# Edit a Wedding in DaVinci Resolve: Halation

Hey guys, so in this video I want to introduce you to halation. Now back in the day when they were using film, you used to get an effect called halation where bright light would cause like sort of burning golden edge in the film itself. And nowadays we can add that digitally with an effect called halation in DaVinci. So what basically happens with halation is we can take the very brightest areas and add a little crispy golden glow, and it also adds, a little bit of color to the image, mostly like gold and orangey tones. So it can be used really well in the right circumstances. It can totally ruin your image if you don't know how to apply it properly or you're using too much.
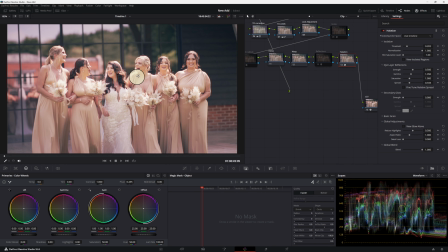But let's have a quick look at it now. All right guys, so I wanted to show you this clip because I used the halation effect with a lot of power. And normally I don't, but you can really see it working. So there's a lot of very bright areas, like where the sun is hitting their hair.
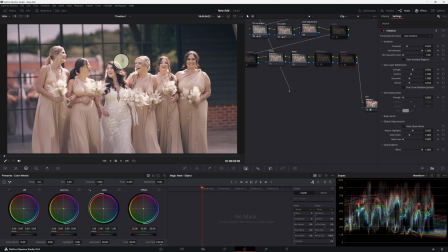And this halation is just adding a golden shine to those areas, and it's adding some saturation to the whole image. And it's kind of bringing it to life. I mean, it's a joyful image here already. But with that halation, oh, that's reflection.
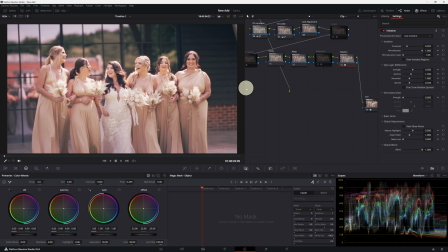With that halation, it's adding some life to the image for sure. Let's zoom in.
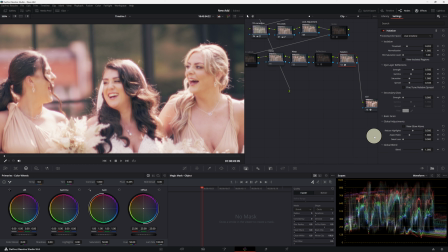So turn it off, turn it on. And guys, I may have not have done it quite as strong at the moment. If I was doing this again, I edited this at the start of the year, and I probably wouldn't have done it quite as powerfully now, I don't think. Although when you're zoomed out, it's not so obvious. When you're zoomed in, it does seem maybe a little bit too strong.
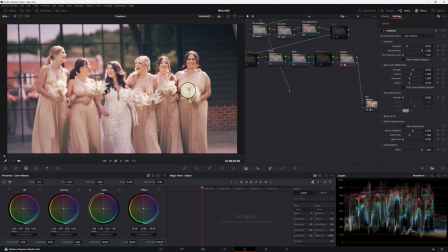But I think when you're zoomed out, it does kind of look natural, like it was a magical moment, the sun was just hitting their hair, but it wasn't quite that magical, guys.
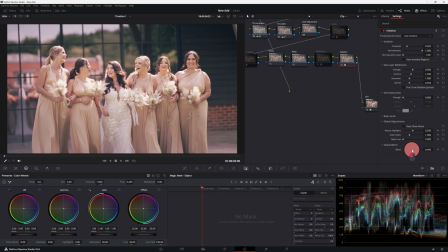But now I may have, pulled the global blend down a little bit here and just sort of met in the middle somewhere. So I may have applied it a bit more like this, maybe a little bit more natural. So guys, let's go to another clip.
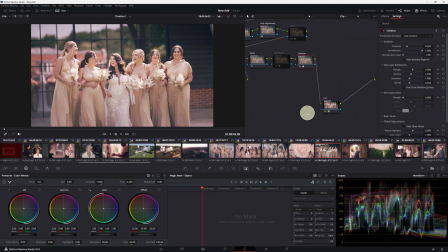Let's take these guys. So obviously this is a morning sort of shot. There's not so much sort of sunshine and there's not so much very bright areas. All we really see that's very bright is maybe here, which is sort of,
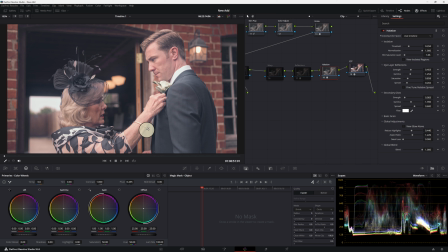I mean, the white here as well, but mainly there's some shine on her necklace here. And let's turn the halation on and off, and you can just see we're getting just along her arm and into this where it's very bright, we're getting a nice kind of golden glow, and this is much more subtle than the other one. So guys, I just want to show you how we got to this, how to apply halation and the attributes that you need to know.
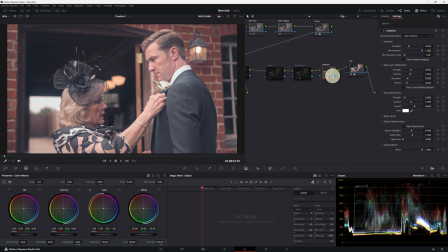So let's just delete this. So there's no halation at all. Now I'm going to press Ctrl S to add a node from behind. Make sure you click on effects, type in halation. There it is.
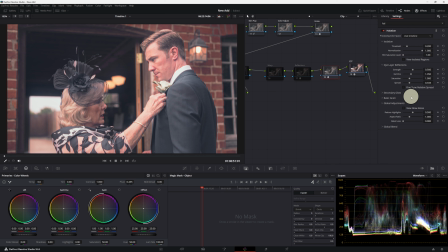And now it comes up with a few attributes, and we can see it's ruined the image to begin with, like it's really much too strong. So let's have a look. I'm going to zoom into her arm.
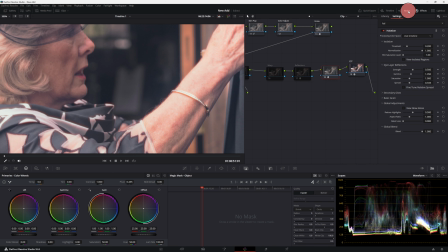I'm going to turn my nose off because we don't need to see that right now.
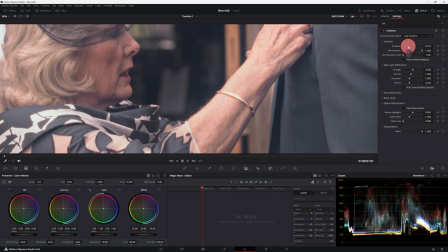So guys, the threshold is where the areas that are going to be applied in terms of the sort of brightness.